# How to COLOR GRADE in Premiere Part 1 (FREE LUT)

I pretty much practice that if you want it to look a certain way, try to do it on the spot in the moment. Correct your white balance, correct whatever you need to fix to kind of get the look that you're going for.
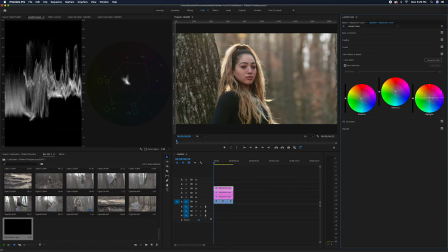So in this last part, I will go to highlights, and on my highlights, I'm just pushing. I would try to push around first and play with it for sure. There's absolutely nothing wrong with finding your way. She looks so serious. Like, hurry up and color grade me. I love that. That looks so good. All right, after I get done with my color wheels, I normally go back up to curves. And now I add the final touches to kind of make the image sing a little bit.
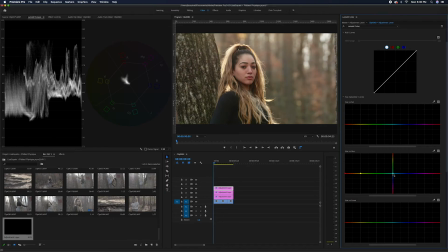Starting in the hue and hue, I make points to isolate all the colors from each other. First color I normally attack after that is the skin tone.
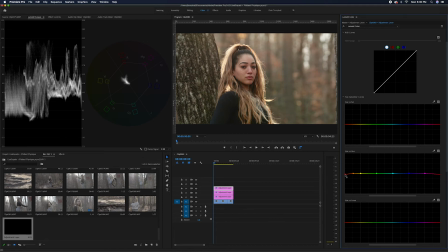Bringing the oranges up to a level that I feel like is good, and bringing the reds down just ever so slightly. And you can use this over here to identify what's the right tone for skin. And right now mine's a little bit off.
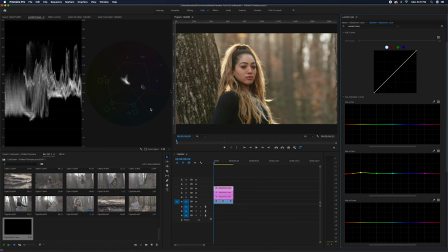It'll also tell you what the right tone for red is, and magenta, and blue, and cyan, and green, and yellow.
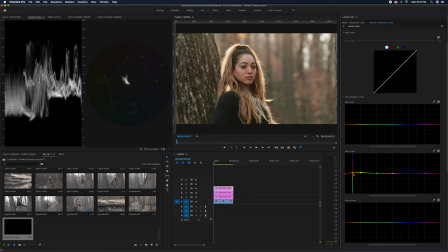And you want to make it look like they have blood in their skin. I remember when I first started color grading, that was something that I would always kind of leave out. But you don't want to leave that out. It's very important. I normally like to take my purples to a little more blue and kind of section off the image.
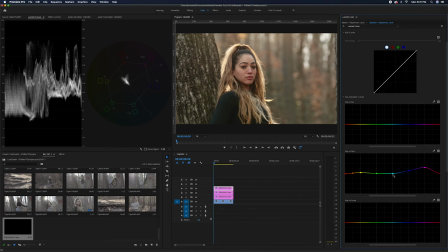I like to make my blues a little more cyan, and I like to make my cyans a little more cyan. Depending on the image is kind of where I put my green. Sometimes they go more yellow, sometimes they go more blue.
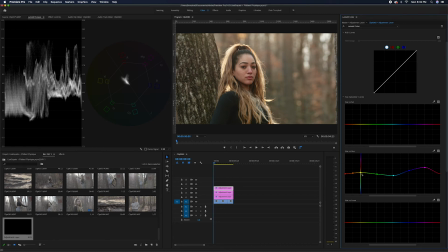I'm very particular about my yellows, oranges, and reds though, because they make up the skin tone. And it was very subtle. We very subtly affected this. For this part, what I would do is bring down this area, because I don't want this to be as saturated as her.
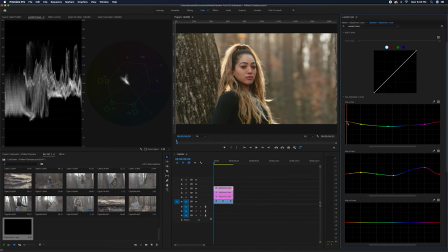And then I would bring the saturation up starting here. And that just gives us a little bit more pop in her skin.
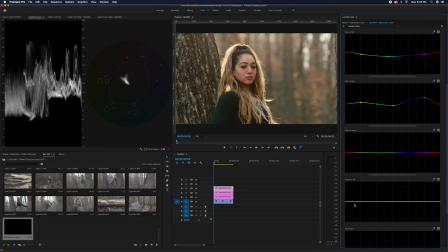Now that we are getting closer to the end, I always like to, I don't always do anything. I pretty much let the image breathe. Like I let it tell me what it needs and what it wants.
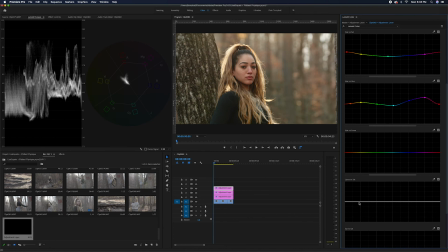If I think that it needs something specific, I'll do it. And if it doesn't, because I'm just happy with what I see, I don't. On this last part, I go to Luma versus Sat, and I bring it down at the very end because I don't want my shadows, my dark shadows to be contaminated.
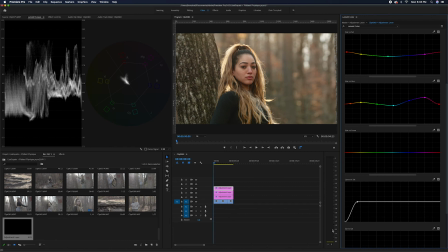And then I'll probably bring it over just a bit. So this is before, after, and we still ain't done.
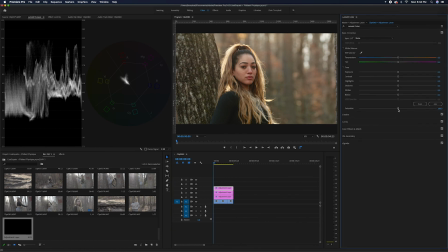So on this last part, now that we're at the end, I normally like to desaturate it one more time
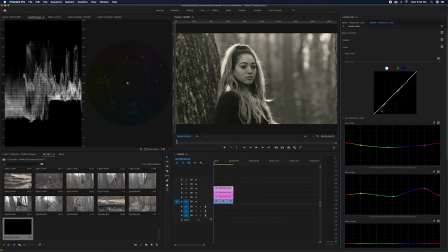and really push my contrast levels. This is where I'm trying to make the image sing. And you'll hear me say that a lot. That's because I like making images sing.
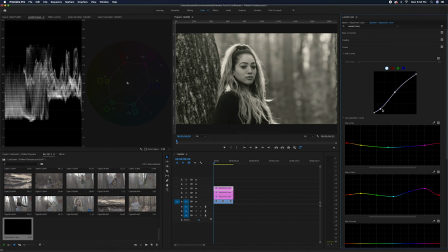I like to add the little lift at the end of the tail, kind of give me that new school Instagram look. Especially with a shot like this where the sun is hitting directly into the lens, there's probably not gonna be any spots that are like complete black.
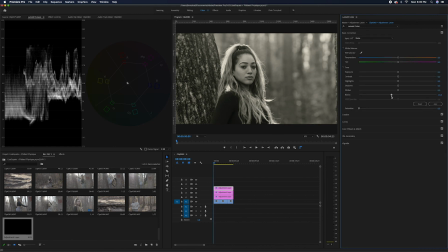All right, with that corrected, we turn the saturation back up. And if you did everything right, you should have a pretty nice looking image.